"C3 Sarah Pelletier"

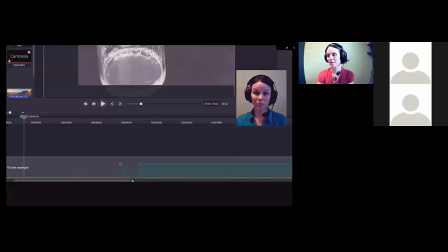8:23 So instead of having to refilm a whole experiment, which will take you maybe half a day, there's a lot of things that we could fix in Camtasia to have a bit of a better sounding video.
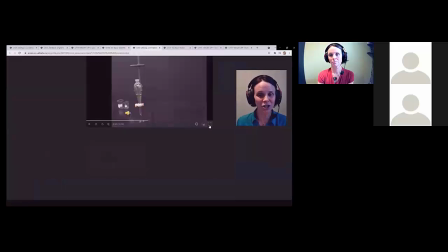8:36 And now moving on to animations, transitions. I used only 2 types of transition.
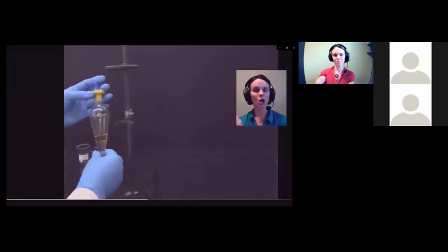8:42 This is the flip the screen one to show that time has passed.
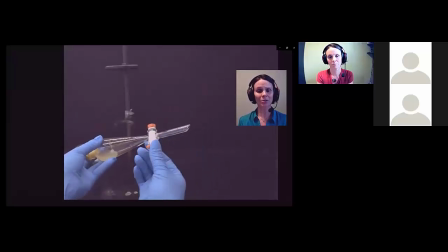8:48 You have here an extraction. Now, by the end of the year, they know what this is, and I don't need to show the whole process. And then you just saw it. It flipped. It showed the beginning of it. It shows the end.
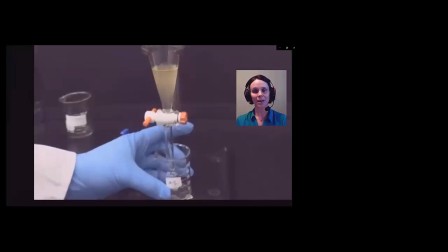9:00 The students understand that time has passed. Oh, you see there's a zoom here. And that's for the flip, how you could show passing time.
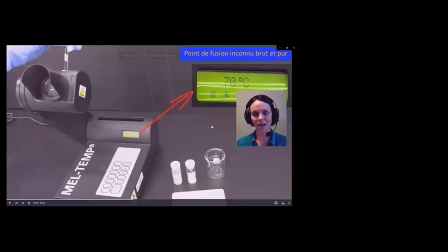9:09 And one last neat thing that I want to show is how we managed to show the melting points experiments.
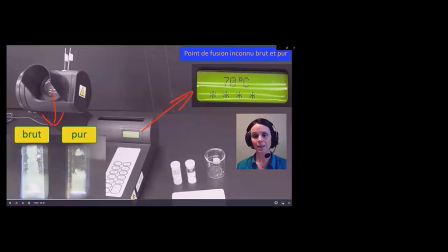9:17 This is the very first time of the semester they did it, and this is 3 videos on top of each other.
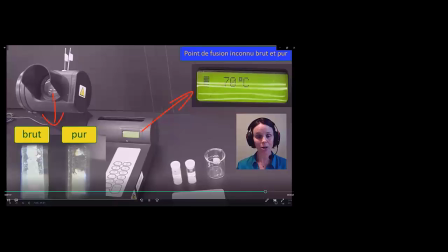9:23 You have a video of this here that I had recorded. You time it right to the temperature that you were using, and then this is a video of the melting compounds that are inside the apparatus.
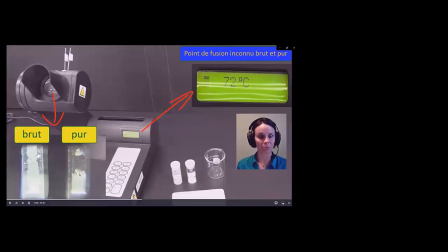9:39 So through the eyepiece, we actually managed to get some pretty good images, and you can overlay all this, and they can actually record their own reading. So it varied a little bit depending on the students. This is showed at 1 time the speed.
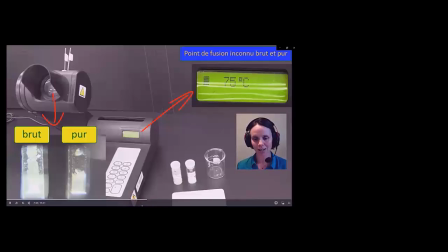9:56 It's not accelerated. They just had to be patient, or just take this and move it along.
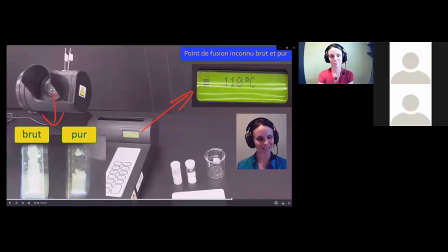10:01 I think I made this one a little long, and then they could see the melting of the compound and record.